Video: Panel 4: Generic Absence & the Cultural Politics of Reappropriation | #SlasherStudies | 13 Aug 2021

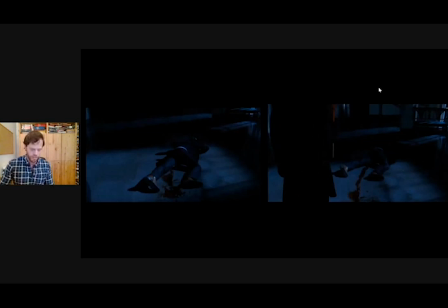(40:47)
On several occasions, for instance, a perspective which at first seems to belong to that of the killer turns out to be a third-person perspective. In this way, the camera work suggests alignment, but always rejects it.
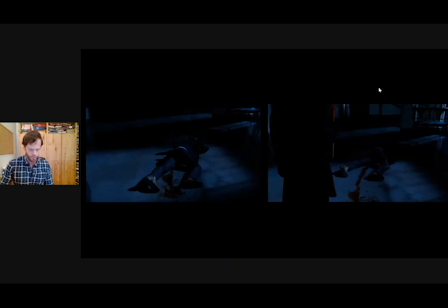(41:03)
In fact you could say that it sort of stages a form of rejection, thereby avoiding aligning the viewer with the perspective of the killer, but in fact instead aligning it briefly with the victim.
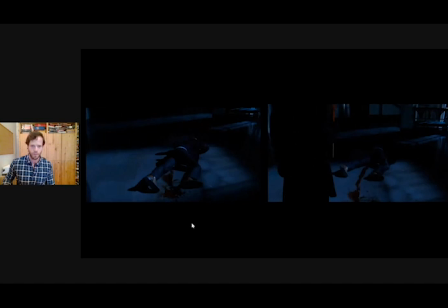(41:22)
So here is a shot where you can see there's a shot which initially seems to belong to the killer within the killer walks into frame, is just one example.
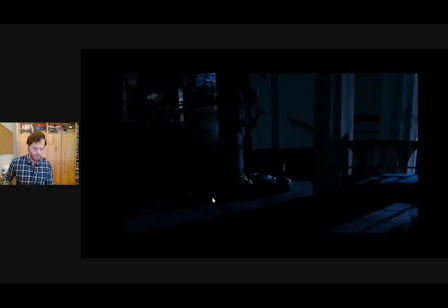So although it gestures towards placing the viewer in a position which might allow the viewer to partake in the killer's revenge, however, it avoids doing so.
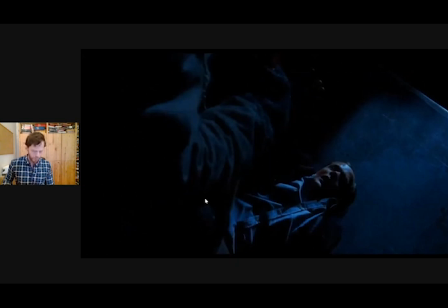(41:48)
And instead, in those moments when revenge is realized through violence, the perspective The perspective shifts to that of the victim, suggesting that revenge, no matter how seemingly justified, is always morally suspect.
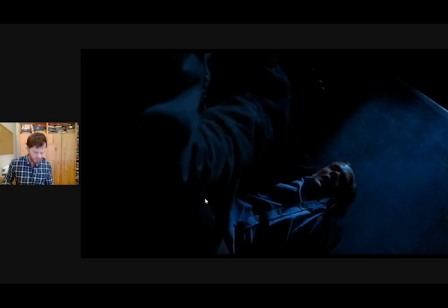(42:03)
While the film valorizes Sarah's quest for justice and her battle against corrupt adult authority, it rejects the killer's quest for revenge. This rejection is established not only in narrative terms, but also in stylistic terms,
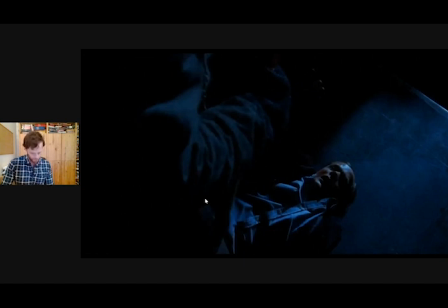(42:18)
through this rejection of alignment with the killer's perspective. We are invited through the narrative to understand and to some degree sympathize with the killer's motives, but we are not made to adopt his point of view in regards to the means through which he
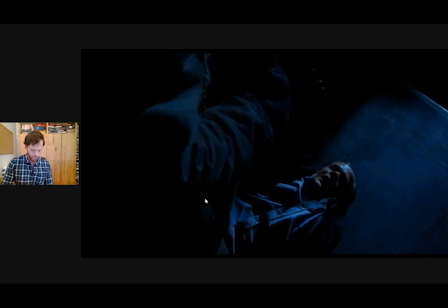(42:38)
seeks to redress injustice. injustice as such the film resists this you know the the other resists ideological alignment
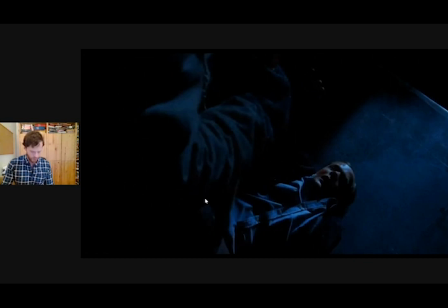(42:53)
i would say with the killer's revenge motive but remains loyal to the perspective of sarah and her non-violent quest for justice so
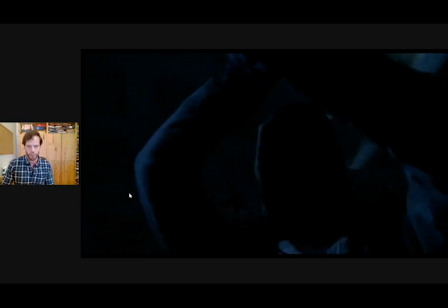(43:06)
there you have it this is something approaching a kind of victim POV in that scene. Unlike the Bleeder, Drowning Ghost emphasizes community, moral integrity, and fighting for justice as something of which contemporary Swedish teenagers are capable.
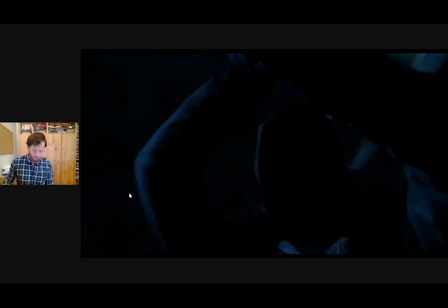(43:25)
Unlike the Bleeder's damning
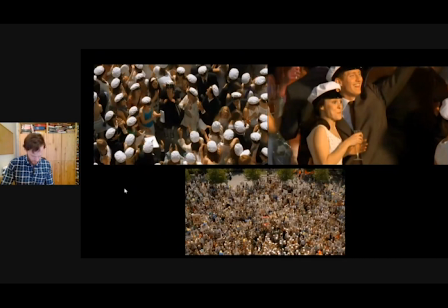(43:32)
portrayal of its teenage protagonists, Drowning Ghost presents its final girl as well as several other characters as representatives of a generation of teenagers capable of resisting old hierarchies of injustice and inequality and fighting for justice and community in the face of a corrupt economic adult elite.
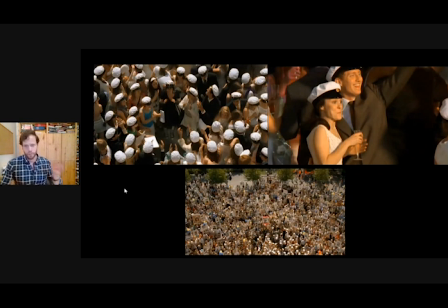(43:51)
It is a film which ultimately, which is also sort of suggested in the final scenes of the film, it sort of celebrates its teenage audience and its potential for creating a social and political change. So although The Bleeder and Drowning Ghost
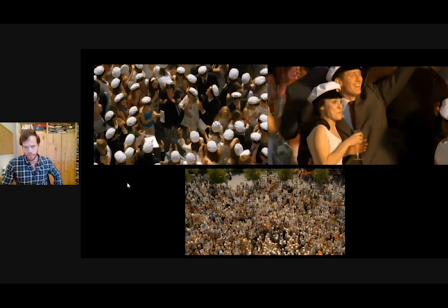(44:11)
share similar thematic concerns and stylistic traits they differ markedly in their response to problems of social political and economic inequality in the bleeder as as mentioned teenagers are viewed as childish ignorant
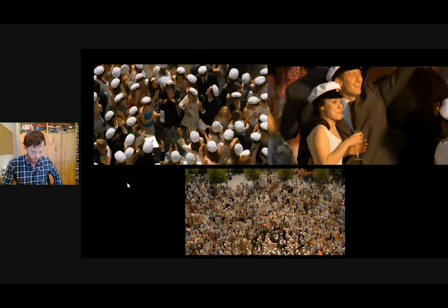(44:27)
narcissists incapable of creating any form of social and political change and instead dependent upon institutional male authority Drowning Ghost instead positions its teenage audience as capable of fighting the powers that be and thereby leading the charge for a more equal and just society.
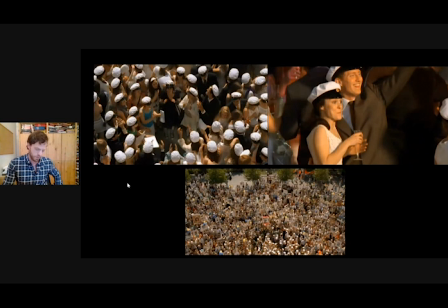(44:45)
Indeed, you could say that Drowning Ghost criticizes precisely what the Bleeder glorifies, namely a kind of patriarchal capitalism.